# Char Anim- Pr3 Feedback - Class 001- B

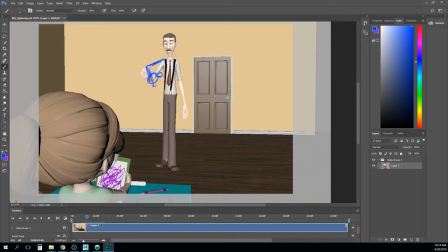downward or whatever um just to kind of loosen that up a little bit um it just feels a little stiff to me as he's raising his hand up and then as he kind of comes back here too
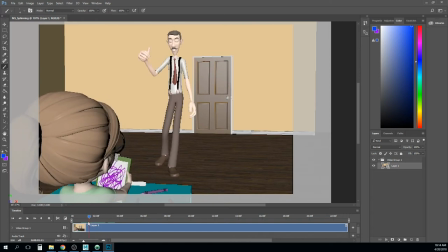you just feel like a lot of that's happening in the shoulder um and so anything you can do to that I think would really make this a nice piece sort of the same with this gesture here like you're starting that like he's like right here he's kind of leading with the elbow just
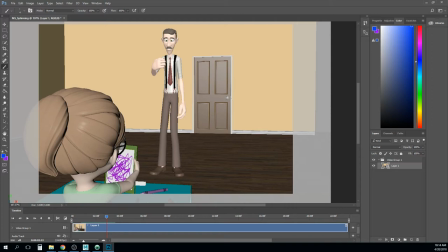sort of exaggerate that a little bit more maybe get that elbow out there and get his hand in here like like this and that way you can kind of flip it out it's really just about getting that lead and follow in the arm
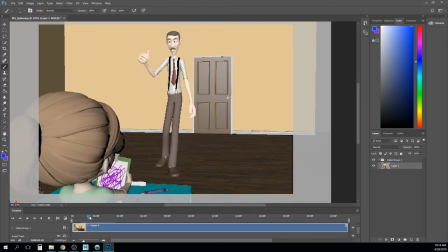and frankly his hands are so big like if it's not there it feels really noticeable and then like as it comes back here I'm just dragging maybe drag that finger out just a little bit more start to curl in some of these others
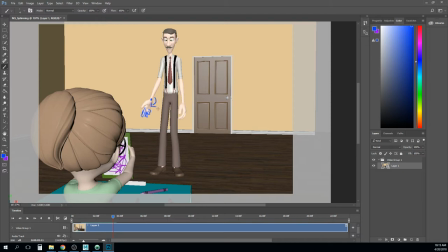and maybe even dragging like this wrist joint back in this way a little bit so the hand is actually more like out like this right kind of sort of dragging in loosely so um she
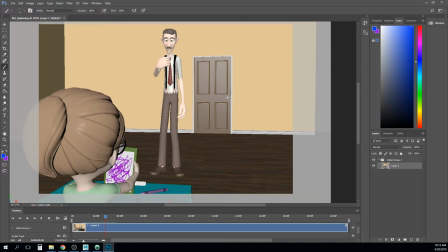kind of feels like she needs a little bit more elbow bend here too just a little bit and um any opportunity you get to offset anything with her like it feels like she kind of
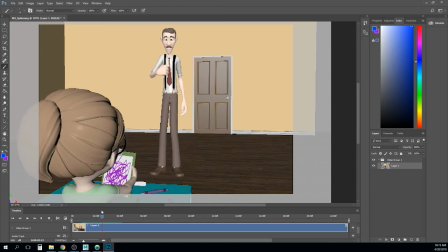hits that keyframe right there all together and so like maybe dragging her head back so it feels like it's she's still looking up at him as she's bringing up the clipboard and looks down um that's hard thing about having two characters in the shot is it's very easy to accidentally kind of
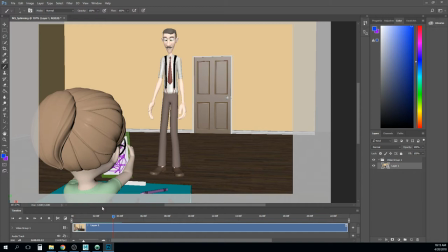overlook one or not put as much work into one and so even though she's not the focus of this shot i would still put just a little bit more overlapping action and parts of her
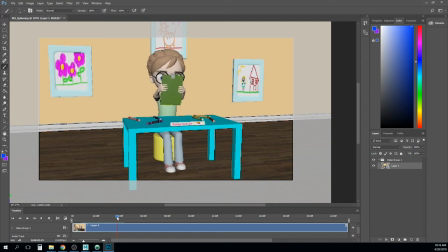motion so i think this is good i agree like this motion here feels a little sharp just a little bit um and i would just start it a little earlier so you could ease into
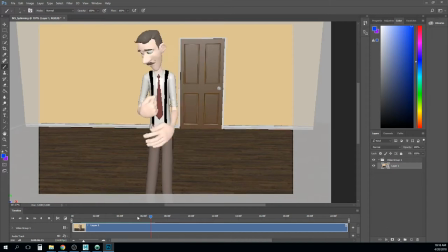it um so and i know
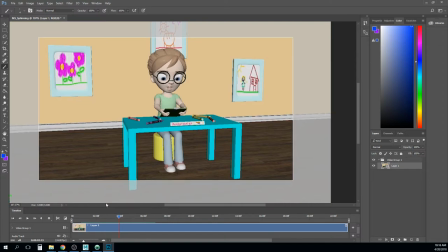that we've talked about this anything you can do at all to to just i know she's she's playing um like grown up and so you would think she's like setting up upright so even if it's like while she's setting up right she she can't sort of hold in her energy and so she kind of rocks her shoulders
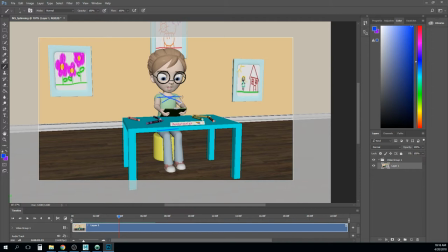back and forth a little bit like she's you know um in the middle of like this this playing idea but i think really the biggest thing i'm having issues with her on is like how perfectly parallel so much of the stuff is and so i think any
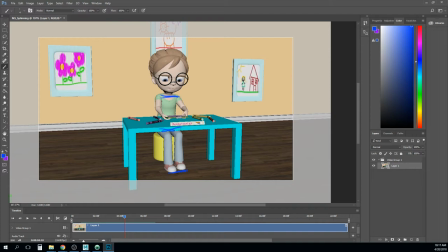change you can get in that would be helpful um um and it doesn't have to be throughout the whole thing she may end up in like she may start in this straight pose and then end in this straight pose let's see she ends right here right but maybe as she's picking up this
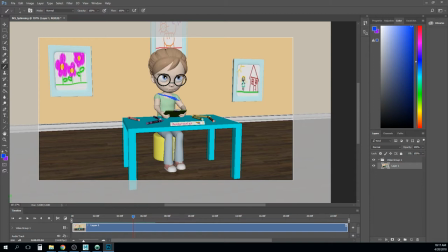clipboard she just gets a little bit of twist in her chest so she gets like this arm a little further forward and it kind of leans her head maybe a little bit more this way and she's as she's picking up like the breakdown as she's picking up the clipboard just anything to kind of loosen that up I
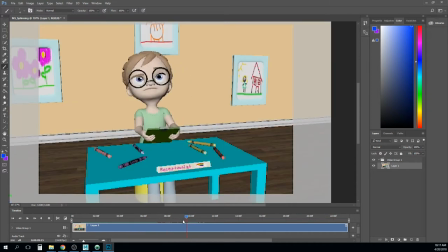think later you do some cool stuff with her like with this but I definitely think like you know this head leaning and side to side I think you just need to favor the the shoulders with that keep in mind like she's gonna need a little bit of pivot on the point where
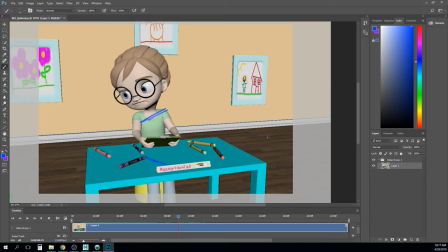she's contacting the chair like she's gonna rock a little bit on that and that's still gonna be sort of the root of that motion that she